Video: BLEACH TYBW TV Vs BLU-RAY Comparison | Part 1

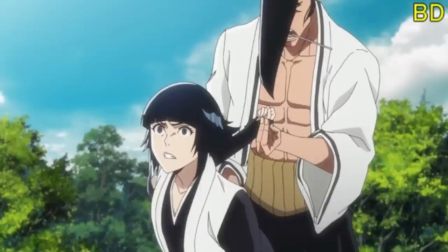(4:04)
sort of sense but at least this one looks a bit more like an angry shocked more than anything so it keeps in contrast with her personality as well as her reaction within the state of this scene in particular so I'm glad that they fixed her porn phase I guess you could say so
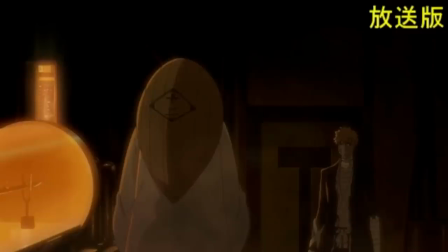(4:18)
there you go that looks a lot better and a lot cleaner next off we have something a little bit insignificant I would say like things like moving the
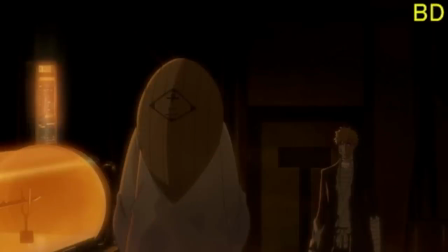(4:26)
vessel which is holding Tenzo Zangetsu again a lot of the shots you're going to see are about camera perspective so things like this switching switching
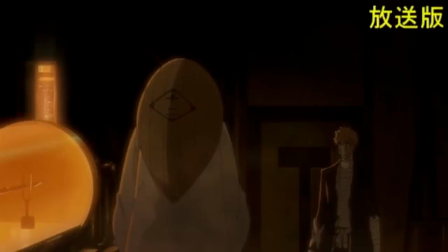(4:33)
this is just completely fine and I appreciate it they didn't need to do I don't think anyone would have noticed or cared or critiqued it but against the little
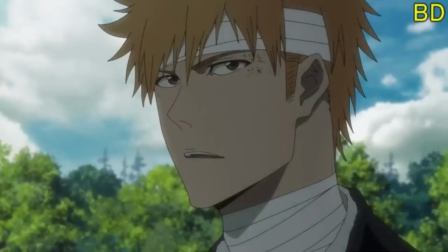(4:40)
details like this that i appreciate next off is ichigo i believe that this is like an added like second or an added little millisecond
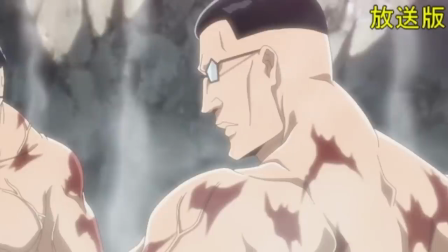(4:47)
of cut so nothing too special going on here then we have the karenji scene with the springs this is just added blood not
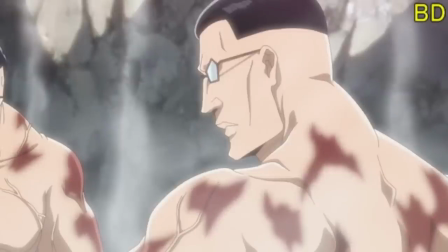(4:54)
added blood but more so given a sense of realistic blood in steam and water where it's kind of faded out within the skin a little bit and the same with
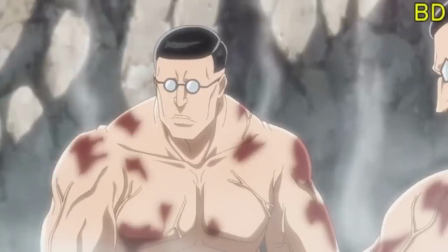(5:02)
this image as well just adding a little bit of extra blur effect and smudging effect which you would get from a hot Spring or burns I guess you could say rather than blood it looks more like burnt burnt blood I guess so Yeah, this makes a lot more sense and again nice little attention to detail next off We have an amazing fight with
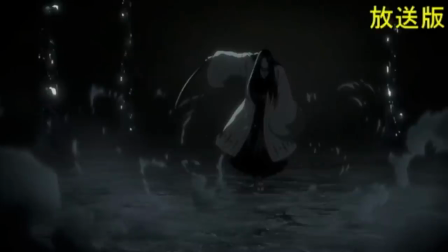(5:18)
Kenpachi and Unohana you're gonna get a lot of stills between this and Yamamoto Versus Yuha as well, but first and foremost Unohana getting more like a color difference within the Mookan giving it more of a darker Contrast which is again.
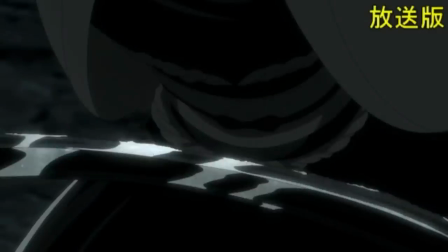(5:30)
I'm fine with this no problems here And I think same with this as well giving a nice little reflection
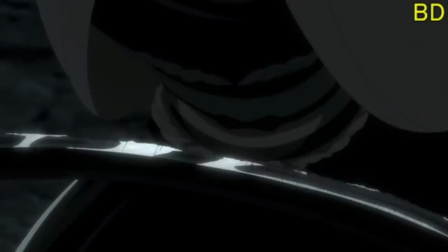(5:35)
towards the sword as well Which again taking away some of the lines on the cracks of Kampachi's sword.
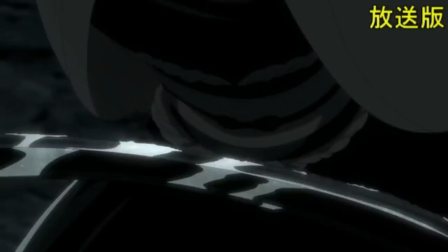(5:40)
But again, yeah I do enjoy the corrections a little bit more.
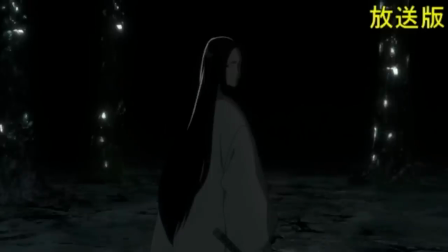(5:42)
This one as well is kind of the same However, there is a correction with Unohana now Granted this picture of Unohana is fine until you look at the correction and you're like, oh, she looks even better Her forehead got bigger, but the glistening of her hair the reflections of the crystals behind her gives it a better Sense of depth as well as correcting her
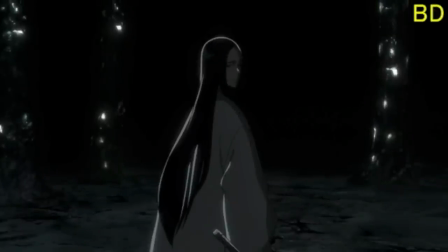(5:58)
face and eyes more so her eyes and nose in this perspective So and even her lips to some degree as well So again, keeping on model and just tidying her up a little bit again Appreciate it nonetheless same with this one as well.
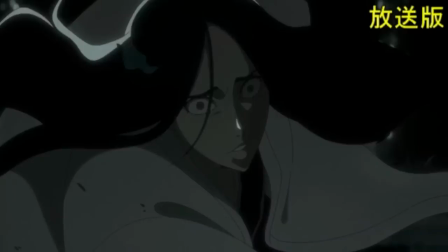(6:10)
I believe that yeah This is just a color diff and again reflections of the crystals I think the fight in general was really really dark So to add these highlights
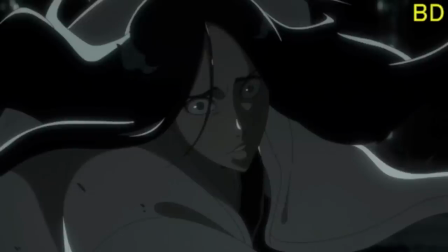(6:18)
is definitely going to be easier on the eyes to watch Especially because again unless you're in a dark room You're not really going to be able to appreciate this as much especially if you're watching it in broad daylight as well So again nice little highlights to kind of accentuate the characters here
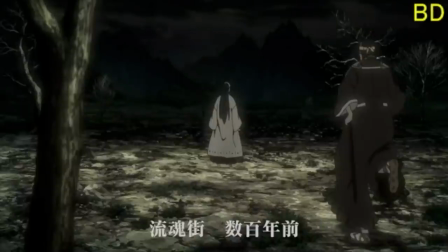(6:32)
this one as well Cindy's I believe Cindy's cut this was and just again light indifferences I wouldn't have minded either way with this correction
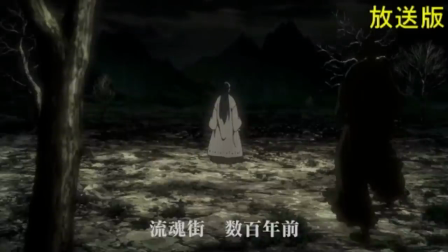(6:40)
again I like the shadow effect that they added to Unohana's feet and also her Shinigami robes a bit of shadow there I like that but again
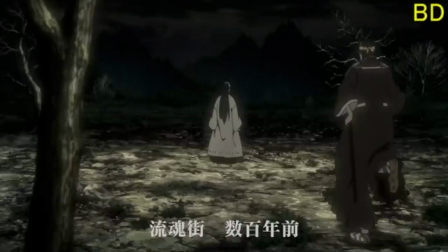(6:48)
the guy running towards her I don't think it needed to be a correction but hey nonetheless like it no problems there We have Unohana again this is
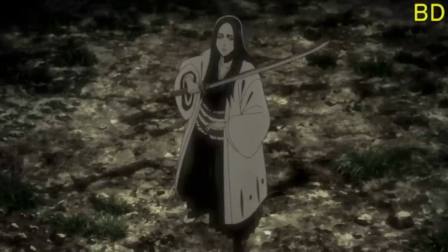(6:55)
going to be a correction on the art and face and again I think Unohana just looks a lot better here Again, the fact that like this is even past this is very passable.
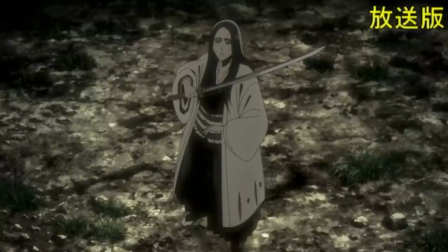(7:04)
I had no issues with this I had I didn't even pick up that there was an issue here But again the fact that they go back and they
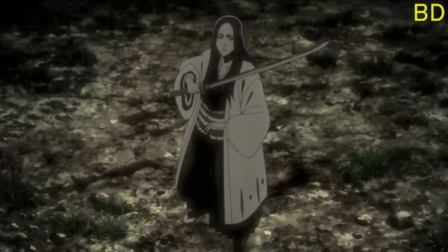(7:09)
fix up her eyes and her mouth is great here I love that this one's a bit of an interesting one because even though it's more
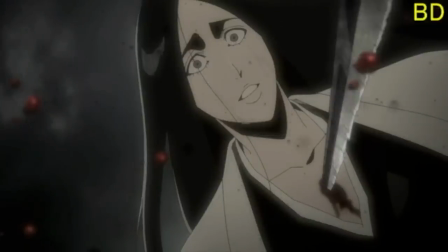(7:15)
so on the sword and putting more detail in Texture of the sword which again, you're gonna see a lot of that also it seems that they kind of
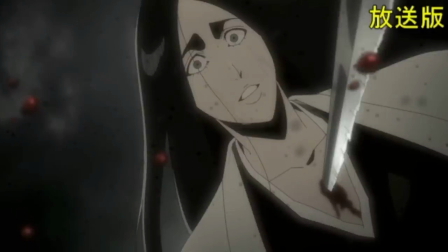(7:22)
Differentiated and kind of toned down the rain or blood kind of splatter on screen So I'm assuming that that is the case here,
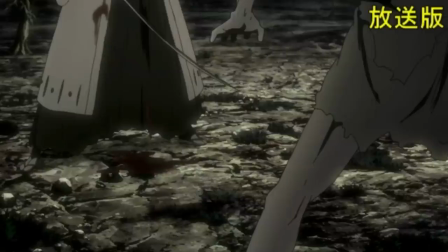(7:30)
but again the sword nice nice little attention to detail And you're just gonna see a lot of that again here blood more texture on the blood more darkness in the shinigami ropes And it seems like a feat fix as well So yeah,
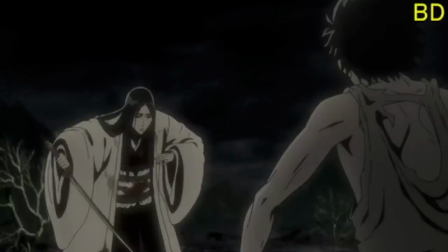(7:41)
like no problems here either just little touch-ups, which again nice same with in a hunter space and arm It would seem here as well So again
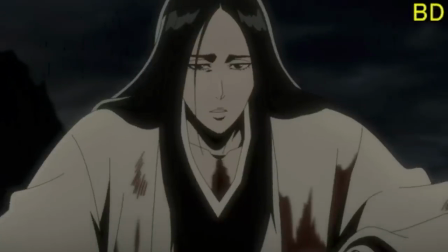(7:48)
little touch-ups here nothing too special same again here difference in facial structure as well as color diff as well.
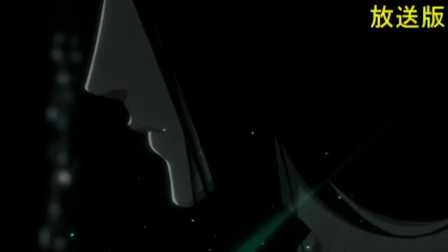(7:56)
Unohana's Bankai, well when she's about to say Bankai and she's about to go into Kido, what's gonna change here is highlights of the hair. Again, great addition. Seems like she actually has an outline. Again, Mukin is very dark so you're gonna see a lot of highlights being added in these scenes.